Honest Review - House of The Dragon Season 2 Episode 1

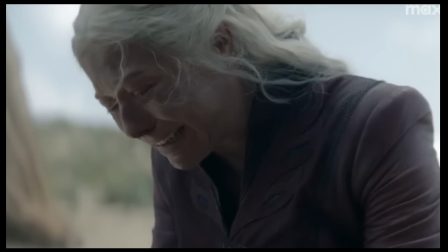[0:00]
So House of the Dragon really did have a perfect start for Season 2, Episode 1 in a lot of ways, but there is an asterisk to that statement.
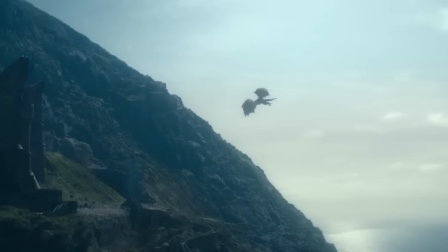[0:09]
Fans who have read the source material are going to probably feel disappointed by the last 10 minutes of this episode,
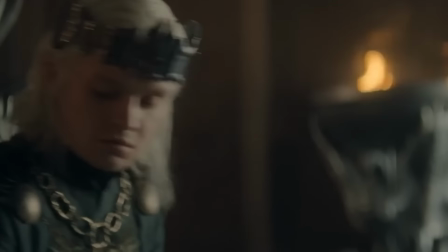[0:15]
or just downright confused about how they feel about it, because it is presented so much differently than the source material.
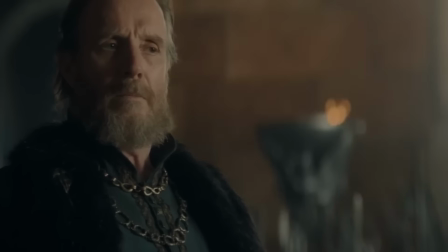[0:23]
But this episode is so much more than that, and I don't think it is ruined by an ending that's controversial to the book fans and
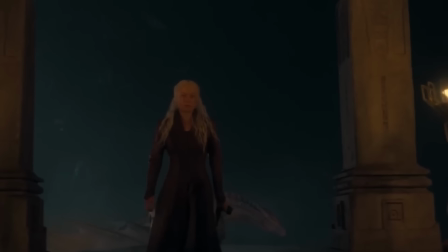[0:31]
we're going to go over all of that but first let's talk about the opening scene and we'll go from there.
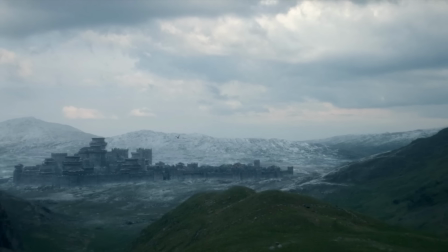[0:38]
I was actually very pleased to return to the north with the voice over from Cregan Stark.
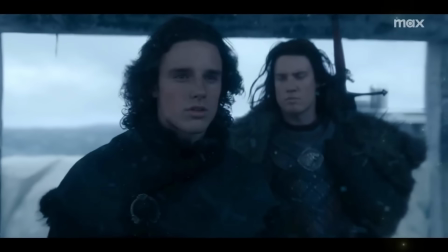[0:43]
Once you hear the musical score that we heard from Game of Thrones during the scenes with the Starks and reminding us of the entirety of the world of Westeros, suddenly we're back in a very familiar place.
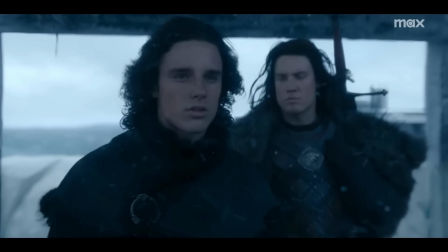[0:55]
The scene between Jace and Cregan Stark really helps add perspective that the Dance of the Dragons is fighting for more than who sits the Iron Throne,
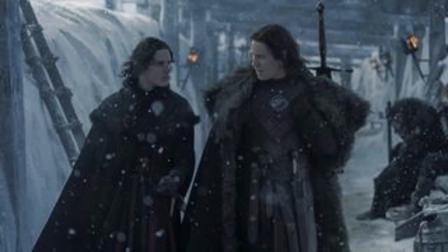[1:04]
but also who rules the Seven Kingdoms. Well, at this time, six if we exclude Dorne. But also, by inserting this at the beginning, it reminds the audience of the Pact of Ice and Fire.
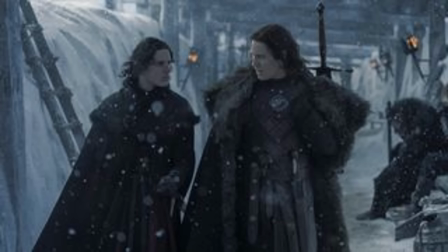[1:16]
While you could call this fan service for those coming from Game of Thrones, because I don't believe Krieg and Stark will appear again in Season 2,
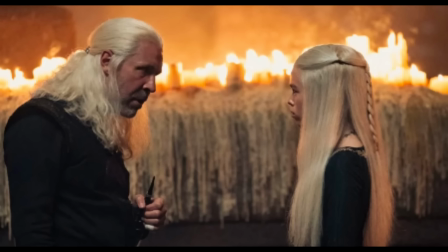[1:24]
it also calls us back to the first episode of season 1 and Viserys sharing with Rhaenyra the song of ice and fire. It does suggest that this is still very much important and how they tie that up toward the conclusion of house of the dragon could be very interesting moving forward.
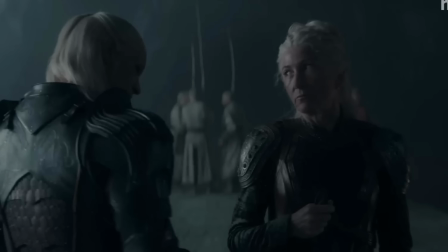[1:41]
This next scene didn't really excite or wow me but it does establish a few things about what is going on at Dragonstone. If you're familiar with the book fire and blood you know that Daemon is not originally in Dragonstone at this time but But with this change, it does give us a more informative insight to the Blacks.
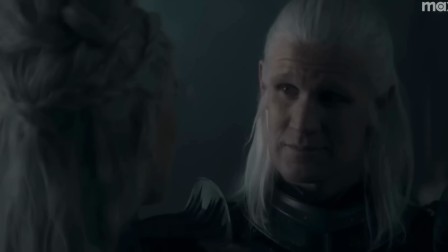[1:59]
Currently their leader, Rhaenyra, is gone searching for Luke's body so she can properly accept his death. But what I do like is that we get to see a slight tension between Daemon and Rhaenys. I believe Rhaenys does have some colder feelings toward Daemon after Laina's death in season 1.
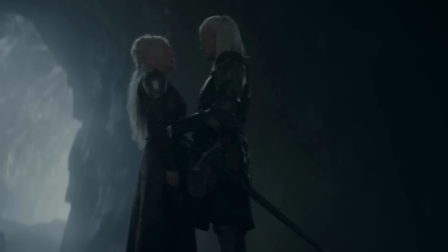[2:17]
And on the other side, Daemon questions why Rhaenys did not destroy the greens when she had the chance. The reason I like this is because it introduces the idea that the Blacks are not entirely a united front.
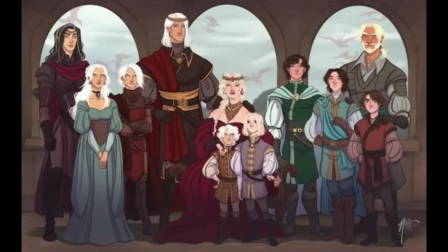[2:30]
This is a messy conflict ahead of us, and even those that supposedly are on the same side certainly do not share the same perspective on how to win this war.
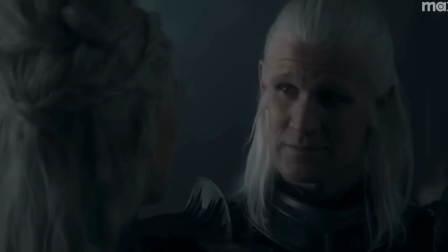[2:41]
We'll see this later with the Greens as well. Daemon is the rogue prince, and he wants to act on every impulse or idea he has, while Rhaenys demonstrates the restraint and patience for the Blacks.
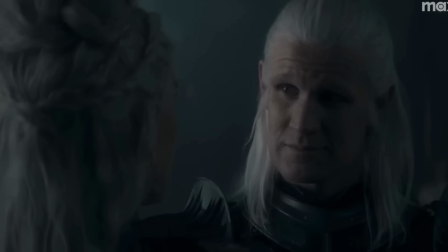[2:53]
It'll be interesting how these two opposite lines of thinking evolve and contradict each other as the series moves forward.
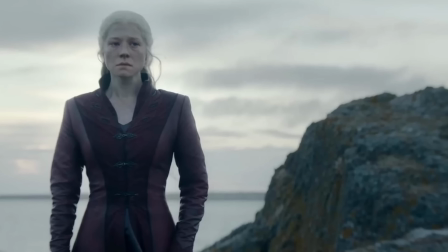[3:02]
Now, we do finally get a shot of Rhaenyra here looking upon Storm's End. This scene establishes little other than a way to allow us to picture Rhaenyra going through the process that Rhaenys had just described as essential. It's okay, it shows a distraught Rhaenyra, but that's about it. We'll talk about Rhaenyra here in just a little while.
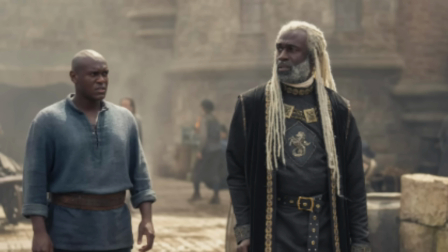[3:21]
Now, we get up to speed with Corlys, and while there is very little excitement here, this will feel like a much more vital scene upon rewatches. House of the Dragon casually introduces Alan of Hull and makes mention of his brother as well.
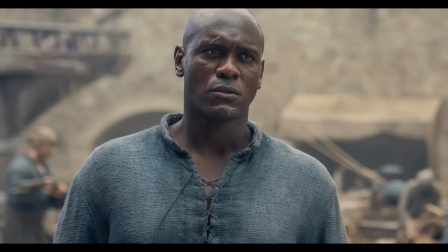[3:36]
Now, I don't want to spoil anything for those who haven't read the book, but I will say this is very important, and although it's making some changes from the source material, I think introducing Alan Hull as someone who save Corlys at sea is a little more compelling than how Alan and his brother
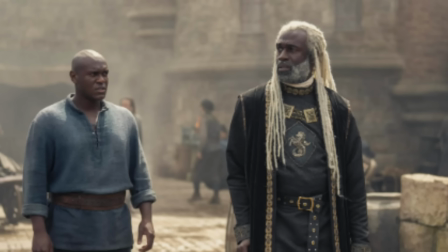[3:52]
are first introduced in the book at least in my opinion. I guess I can't say much here really other than you'll want to come back to this scene in the future.
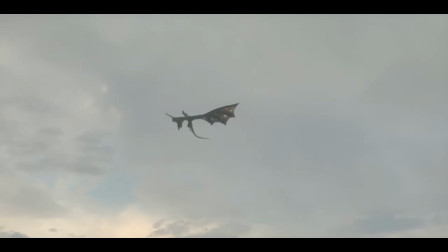[4:00]
So one quick complaint I do have is that we see Vhagar arrive in King's Landing.